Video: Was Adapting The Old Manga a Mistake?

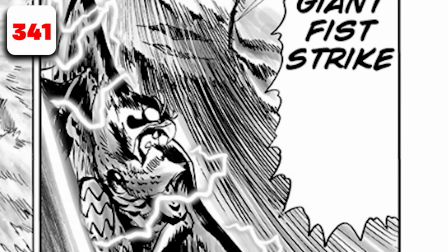This shot here of him raising his fist is supposed to have Phoenix Man at the bottom of it reacting to it,
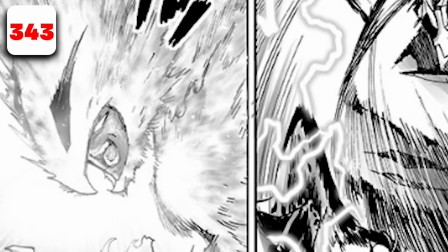and then when you get that close-up of him, you immediately see him changing form and shouting while looking up.
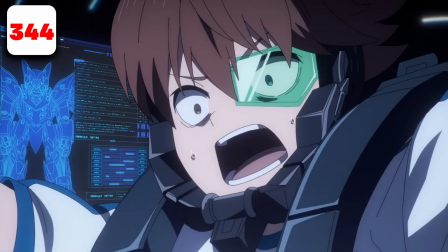Credit where credit is due, the holograms in the background here are present, and they are pretty goddamn detailed if you ask me, and they're not in the manga.
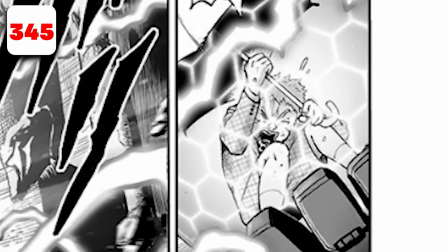We're supposed to get a reaction shot of the kid in the hand, you know, getting absolutely dramatized by what he's seeing.
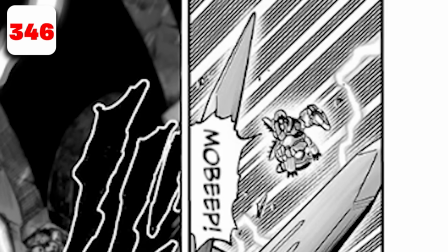Also, one of the robots flying off in the distance because of the impact,
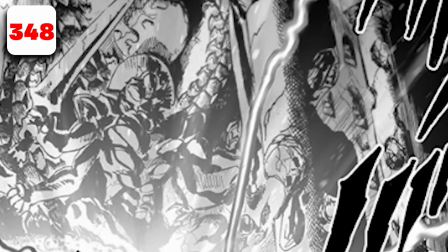and a far more distant shot of the room that they're in with a detailed statue of a monster,
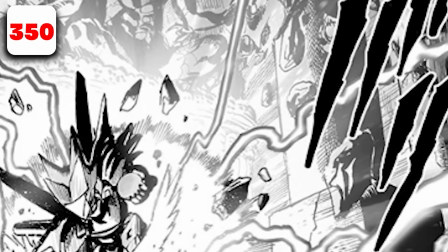and just overall perspective that adds a lot of gravitas to the fight.
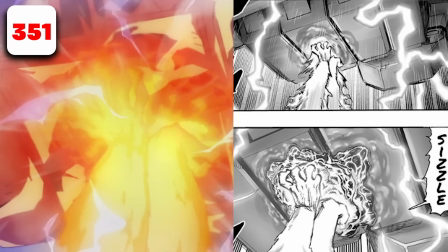I will say it's far more obvious to us as manga readers as to what's happening here, mainly because we get two shots, one of a arm melting from the heat and then a close-up being like,
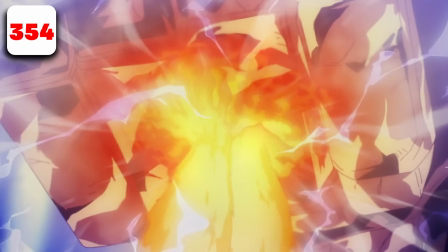yeah, it's really melting. But here we kind of just see a red glow. It could mean a number of things because we don't actually get to see the texture of the hand moving, not to mention the like 90 layers of effects are making it very difficult to see what's visually going on.
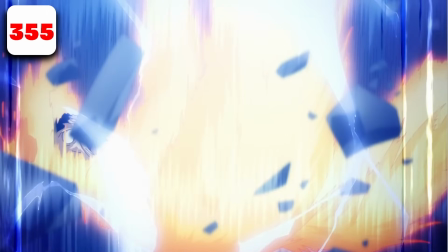I love this added anime original close-up of the Phoenix Man getting absolutely pounded and he's just screaming.
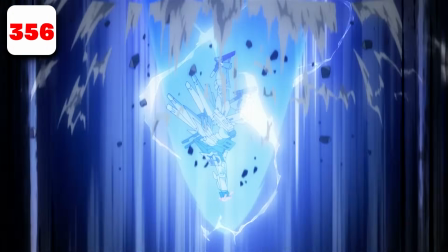I don't know, the voice acting really got me here. They went for a different approach, showing that they've blasted through multiple layers of the building.
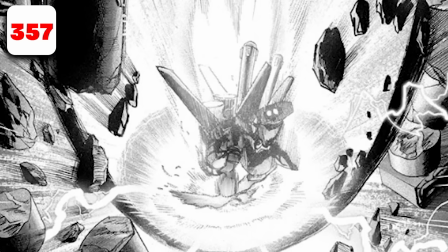You know, dum dum dum dum. Where, to be honest, it isn't actually very obvious that that's what's happening in the manga.
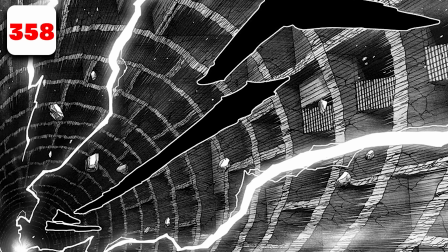Only when we see the big hole left behind by their impacts do we notice that he's falling.
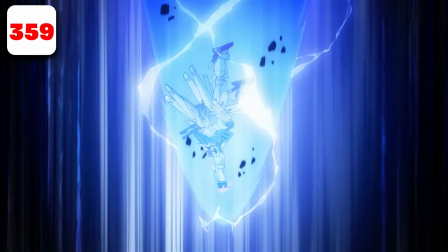So I believe that the anime did a good job in conveying the motion here.
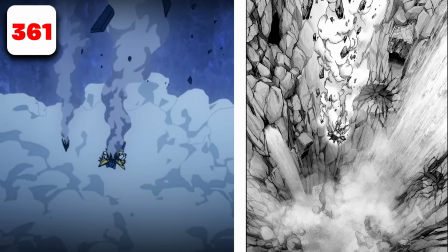They skip over a panel here and show the bridge same angle that they used when they showed off the flashy flash fight, telling us that this is the arena in which they fought.
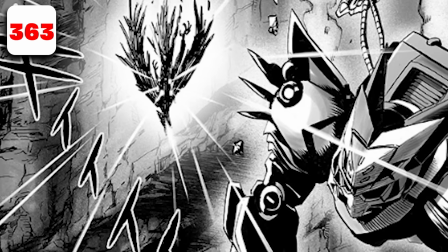His transformation sequence is also slightly different than it is in the manga. The manga, we can see, holy crap, he's in tatters, but he's glowing, so he's gonna reincarnate.
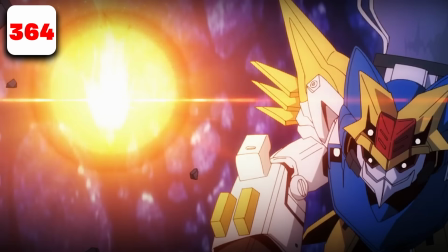But in the anime, that is just, you know, censored a little bit, I suppose. He's just like a black blob.
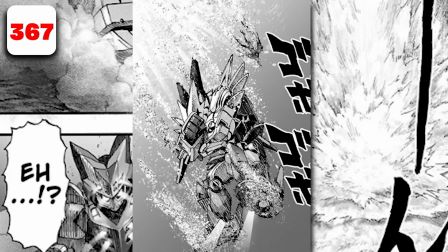So we're supposed to see a big splash and Child Emperor's mech alongside, you know, Phoenix Man falling into the water.
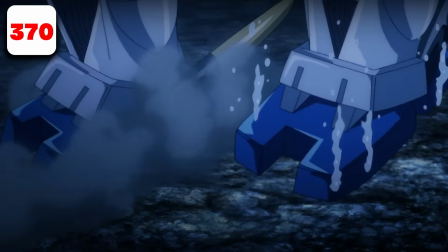Then a close-up of the feet hitting the ground. Instead, in the anime, we just see the feet hitting the ground. We get this close-up of Child Emperor before we see the shot of the mech.
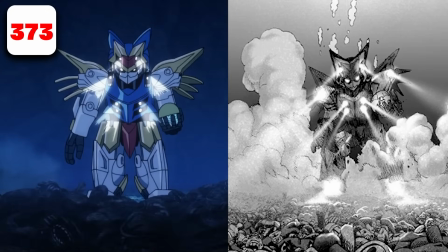And they use that shot of the mech to transition to an external, or like far more zoomed out, shot of the mech, showing all the bodies of all the other monsters.
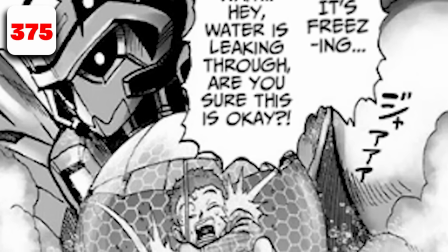They also skip over the fact that the barrier protecting the kid is starting to break and water is starting to leak in,
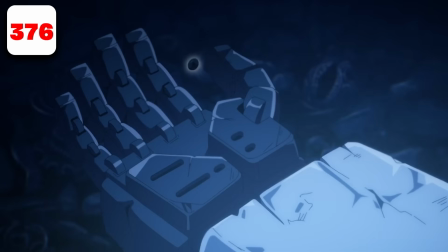instead cutting straight to Child Emperor finding Flashy Flash's tracker that he dropped during the fight in the previous episode.
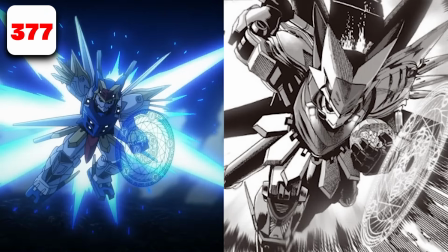I feel like this shot doesn't convey the same speed, impact, or even that he is pulling out some form of saber or sword compared to the manga. Like, simply looking at the two, you can see there's a lot of, you know, detail missed in terms of choreography in the fight.
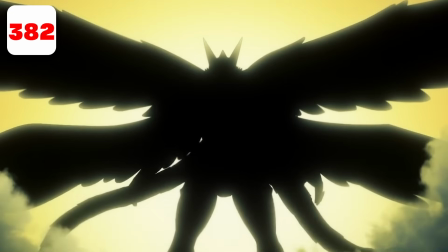This is a anime original pose here, because usually we just get speed lines and black background,
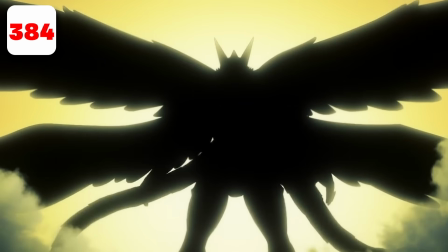but here we get a visual to go along with it, and honestly I kind of like it. Even though it is just a silhouette and smoke effects, it conveys a lot more, you know, visual information than speed lines and a black screen.
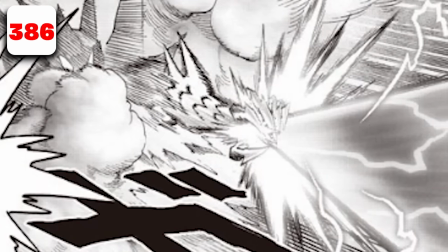And here we lose a kind of sequence where the chisel hits the smoke cloud and you see only an arm,
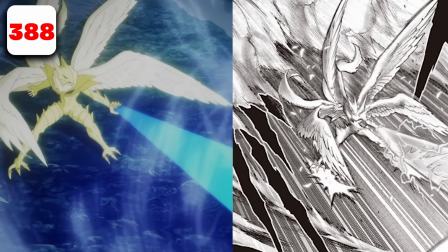and then the full reveal of Phoenix Man's new design. Instead, here we just see the impact immediately into Phoenix Man's new design.
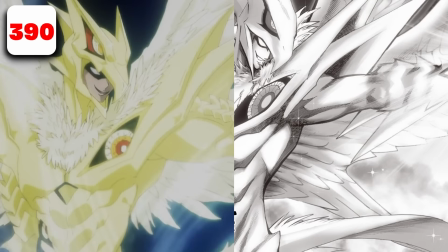What we've seen in JC Staff's production so far, there's a few inconsistencies in the design for sure, but honestly, I actually fucking love it. Mainly because they're finally drawing the feathers, like the actual feathers, or maybe it's at least becoming far more clear that there's actual feathers in his design.
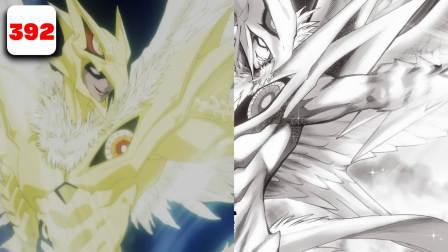The shapes of the wings for sure are different. These are more angelic, where, you know, I know that's supposed to be part of it.
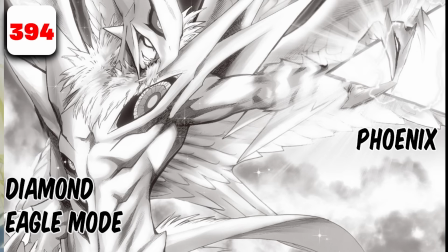We still don't get the wings on his arms, nor the tail wings on his like main set of wings. Also, in the manga, it's not called Brilliant Eagle, it's called Phoenix Diamond Eagle mode.
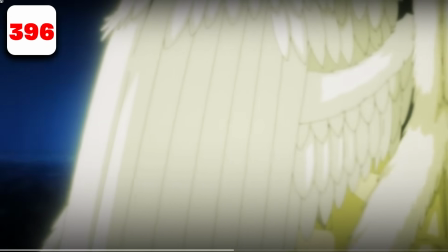They split this into a panning shot that actually looks like pretty friggin' good, in my opinion.